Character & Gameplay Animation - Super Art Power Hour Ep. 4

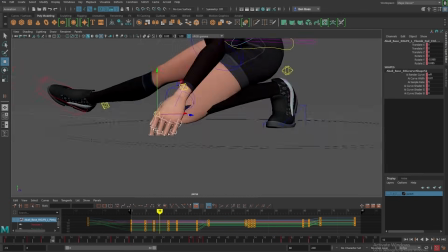But I am going to like splay her fingers out a little bit here. I find it really amazing often how much adding a little bit of hand,
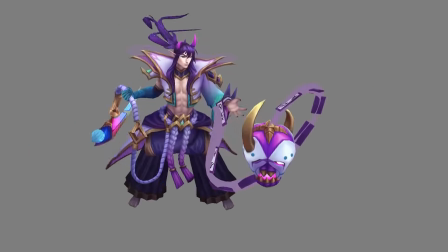like specific hand and finger animation can add to something.
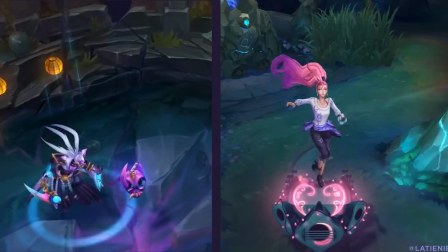Even in a game like League of Legends where it's like it's top down and the hands are like really, really tiny, you can really feel like that splay of fingers and having that visual profile from like this to something more slender, and like the way that you would like do a cast of an ability, having like the follow through of the fingers can really emphasize so much.
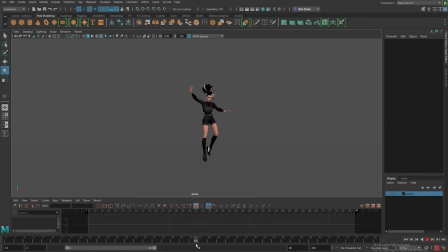I just added a little bit of like a single dragging pose on the fingers through her falling here, and like it immediately made this falling a little bit easier to parse, a little bit more connected to where it was coming from.
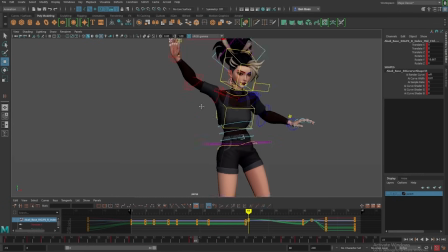So don't forget the fingers. I feel like they're unsung heroes often enough in video game animation.
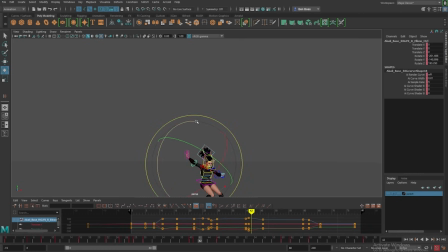I also think her arm is sort of actually facing the wrong direction in this land. I want her to have sort of the reverse curve from the top, I think, so that she's not kind of like hunched this whole time, and having that like swapping of the curve from the arm with the elbow sort of up to like landing. You feel the weight coming through the landing because the elbows are sinking down, and it all just sort of
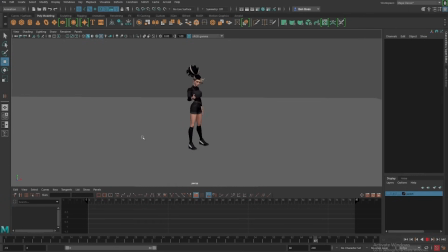pulls her down into the ground a little bit more and makes her a little bit more grounded. All right, so this is kind of coming together. Her little head should maybe be looking at us through this.
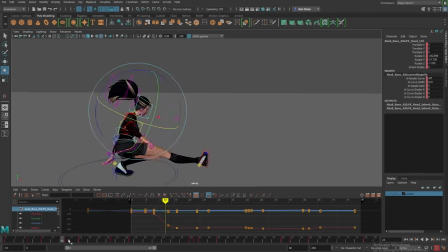And you'll see I am just sort of, I think maybe she should be looking up. So I'm having her sort of turn, and I think I'm going to have her stay looking at us a little bit longer. I haven't really played with this intro very much. And then start to sort of turn her head. And I'm having her turn her head like quickly. like a ballerina where they like they turn their body, but then they try and keep their head locked in one spot because it like makes the most sense by
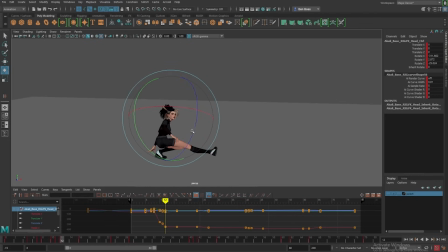way of balance and sort of stability when I'm animating at speed. Animations are broken down in like sort of segments where you have keyframes, which are like your main beats of your animation. In this case, I started with like 2 keyframes, right?
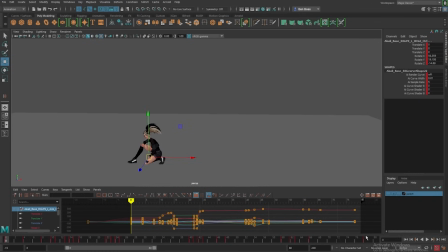I'm gonna have her squatting and then I'm gonna have her come up here. And all this stuff in between is sort of like the breakdown of how I get there, but every action is also kind of has keyframes. So like this is the keyframe of like the bottom of the jump, and then the top of the jump keyframe is kind of like here somewhere.
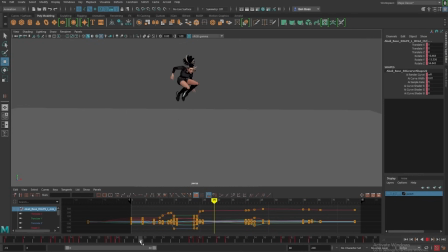And so how you get between those 2 things is you have like a main storytelling beat, which for me is kind of like this awkward, like sort of hunched pose is my breakdown, which is not very pretty, but it's connecting where the head is and like the key element.
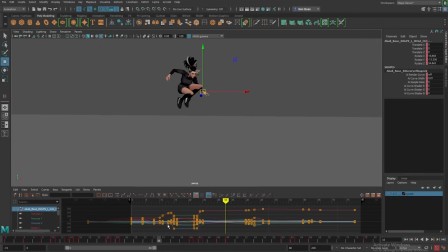Then the arms are flowing down to like direct the motion in a way that feels pretty good, even if it's not individually the most beautiful frame.
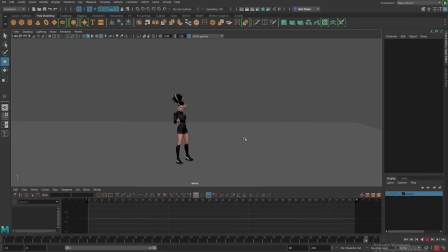And because it is a breakdown, often called the storytelling pose, keyframes are like what it is and breakdowns are how you get there. I don't know. You don't really notice it. Even though it's like a funky, weird, like hunched over pose that would be like, I never jumped that way. Nobody would ever jump that way. The motion flows better because she's coming up into this. If you pick it apart, there's definitely parts that are not great, but like getting the bulk of the actions in and like the feel for them,
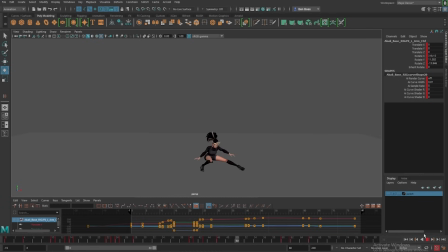specifically the cadence of that root, and generally getting some like kind of cool poses in that have like a good flow. Doing a little bit of offsetting sort of gets you a lot of the way there. A lot of people say animation, like the difference between like a good animation and great animation is like a 10% difference. So I would say this is a good animation. And for 3 hours of work, a good animation is something that is, is pretty good. Looking at the end, I'm going to do just a little bit here because it's a little static,
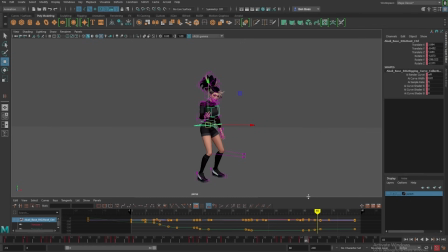but then I'm going to get into some of the things that are like the cherry on top kind of little details that even for like a good animation can elevate it into a place of really strong appeal that feels really nice. And that would be like animating the hair and a little bit in this facial rig.
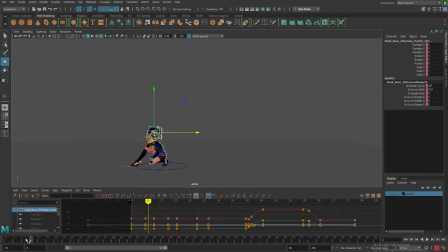So the last thing I'll do really quickly is like my really quick how I'd animate hair. I have my last pose and my first pose.